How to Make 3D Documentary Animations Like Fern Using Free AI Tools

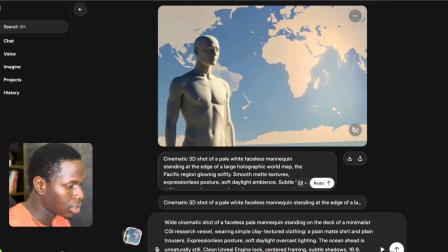498s
So I'm gonna click on type to Imagine and click on enter, and of course it's gonna create the second scene, right?
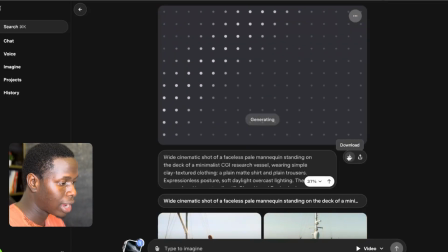505s
So after it has generated the scene, you can just click on this download icon right here for you to download your videos, because you're going to need all these videos because we're gonna do post-production. So you can see that this is the second visual for the second line right here.
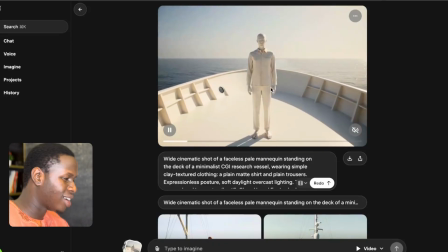518s
So it's going to also match with whatever your voiceover is saying. Amazing, right?
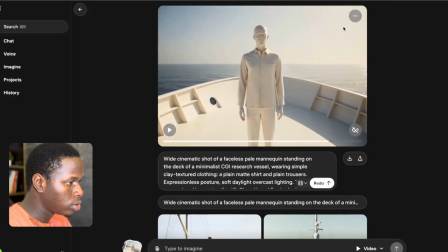522s
So this is it right here. Overall, it looks good. And we're going to go back to ChatGPT.
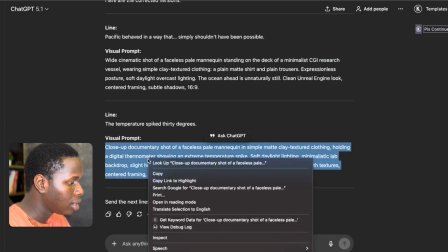527s
This is the third line, right? We'll just copy the third line right here. And go to Grok.
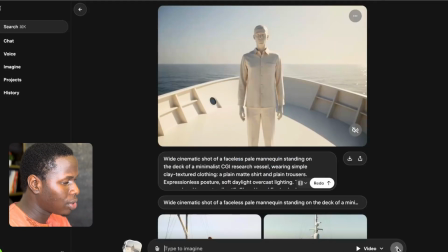534s
Paste it right here. And of course, click on enter. And it's going to generate the third scene.
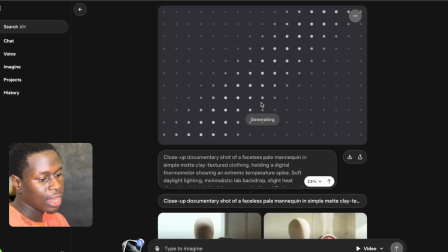540s
So you're just going to do it for every line of the script. It's kind of stressful, but it is worth it, because you're going to get a very engaging video. A video that every line of whatever the voiceover is saying, there's a visual that's going to match it,
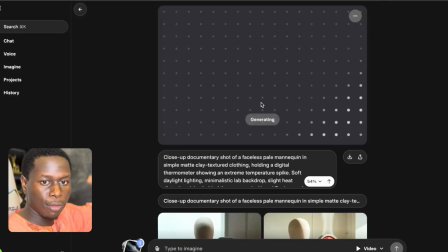556s
and exactly what channels like Fern and the other one I shared with you will do, you know. So you have to be hardworking to also do this too. Now guys, this is the third one right here.
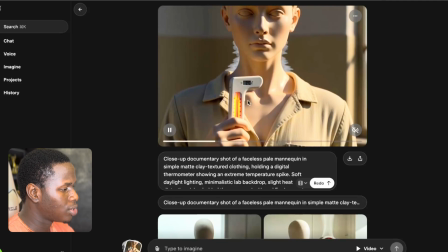567s
You can actually check it out. This is the third one. So you can see it looks cool. Like, it looks cool.
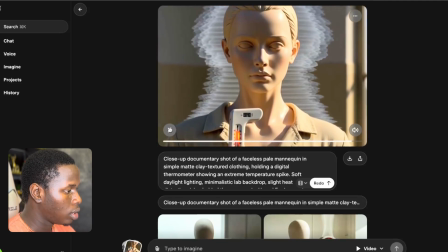573s
It looks cool.
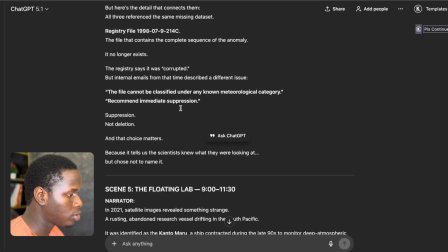575s
So all we have to do right now is to go back and of course so scroll up, and we can still copy them line by line.
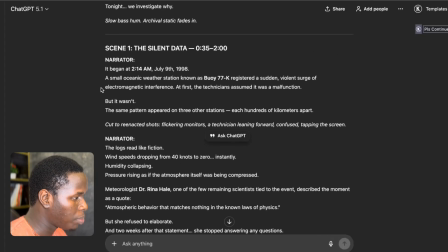583s
Or let's say, for example, you can copy them section by section. So let me just copy all this.
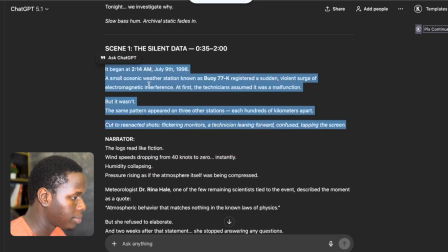588s
Let me say I want to copy all this right here. Sorry. And paste it here.
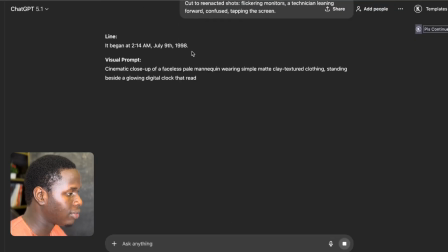592s
It's going to just break everything down for us line by line. It's going to break everything down for us line by line, you can see everything.
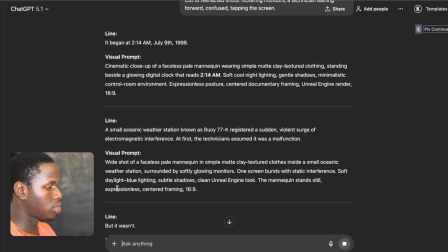600s
So you can just copy section by section to save you more stress. Now, after we're done with generating the visuals for our videos,
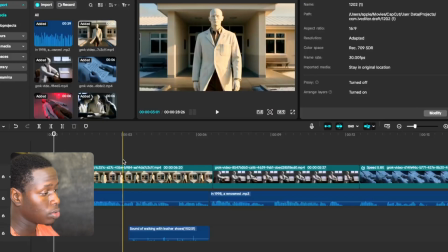607s
our 3D documentary style animated videos, all we have to do right now is to do post-production. And what is post-production? Post-production is simply editing these videos, putting them together, matching the visuals according to the voiceovers, right?
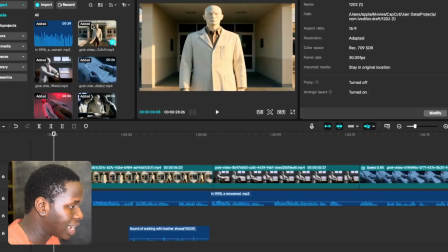623s
So right here, you can actually check it out on my screen. You can see that this is the one I created in the beginning of the video.
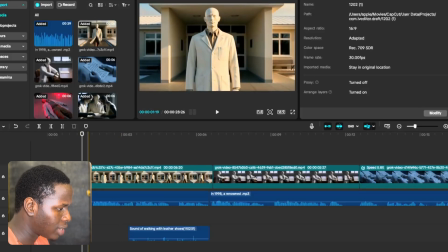628s
You can see that this is my voiceovers right here, and everything, I matched it.
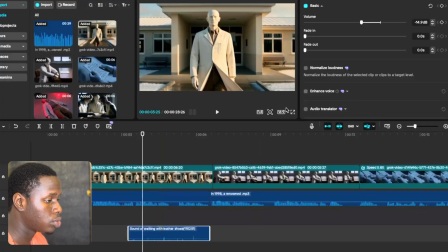633s
You can see I added a sound effect, you know, post-production, so you still need to add sound effects to just make your video much more better. If you want me to create an entire tutorial on how to edit your videos like this, or just editing, let me know in the comment section, right?
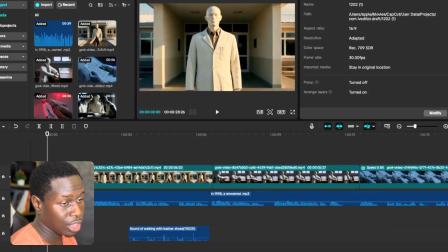647s
And let's play it. I think you've watched it in the beginning of the video, but let's play what I did.
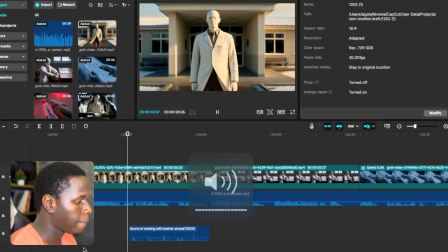653s 1998, a renowned researcher walked into his laboratory for the fun. A renowned researcher walked into the his laboratory.
So what I did was I added a sound effect of someone walking. So it's actually going to bring it to life. It's actually going to look good, you know? Let's listen.
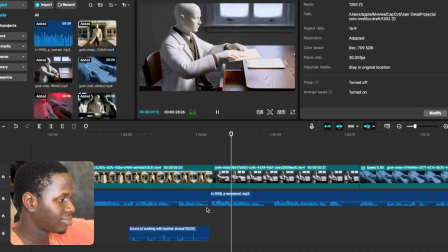670s He walked into his laboratory for the final time. Before he left his home that morning, he sealed a letter inside his desk drawer.
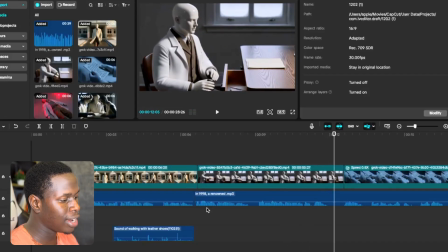679s
Are you saying that every scene right here is matching the voiceover? Every scene right here is matching the voiceover. And look at it.
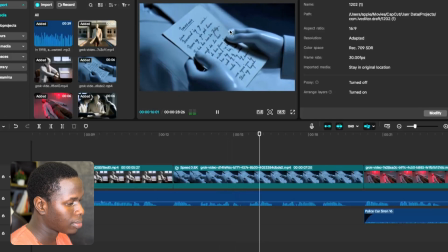687s Inside it, he described the exact date, exact hour, and exact conditions of his own death.
Are you checking it out? Then the next scene, 3 days later, we'll see.
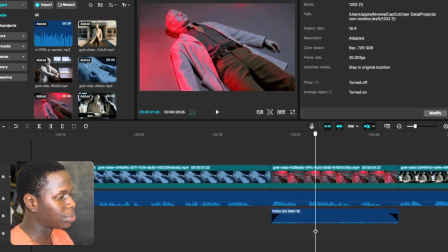700s
And now, because of this light that was shining, it actually signified that it's a police light.
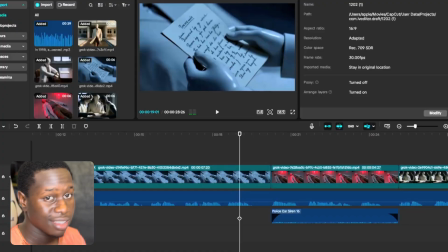707s
So I need a police car siren. You have to be smart while also doing this. So listen.
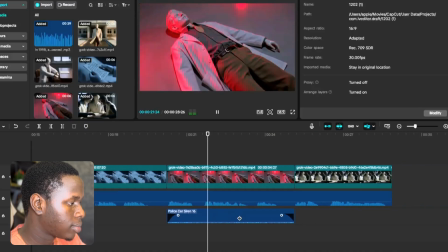712s Death. 3 days later, everything he wrote happened precisely.
Now, initially, this clip, I actually zoomed in this clip, added keyframe.
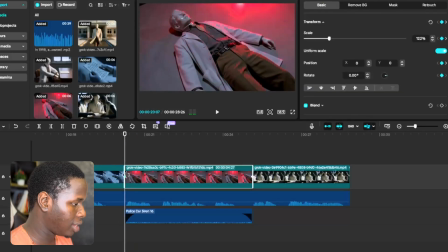722s
Now, let me share with you how this clip was originally, right? Let me delete this keyframe out.
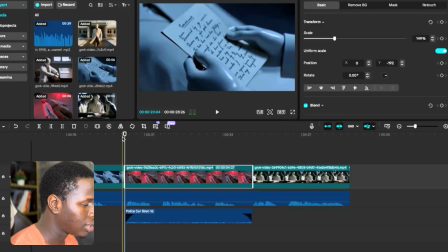728s
So, this is how this clip was initially. 3 days later, you can see this clip, everything was, he wrote, this clip was boring.
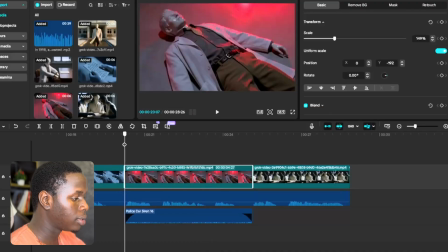736s Happened.
But as I added keyframe, he brought it to life. Look at it. Now, let's check it out again.
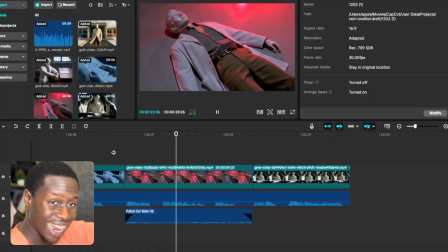742s 3 days later, everything he wrote happened. Precise.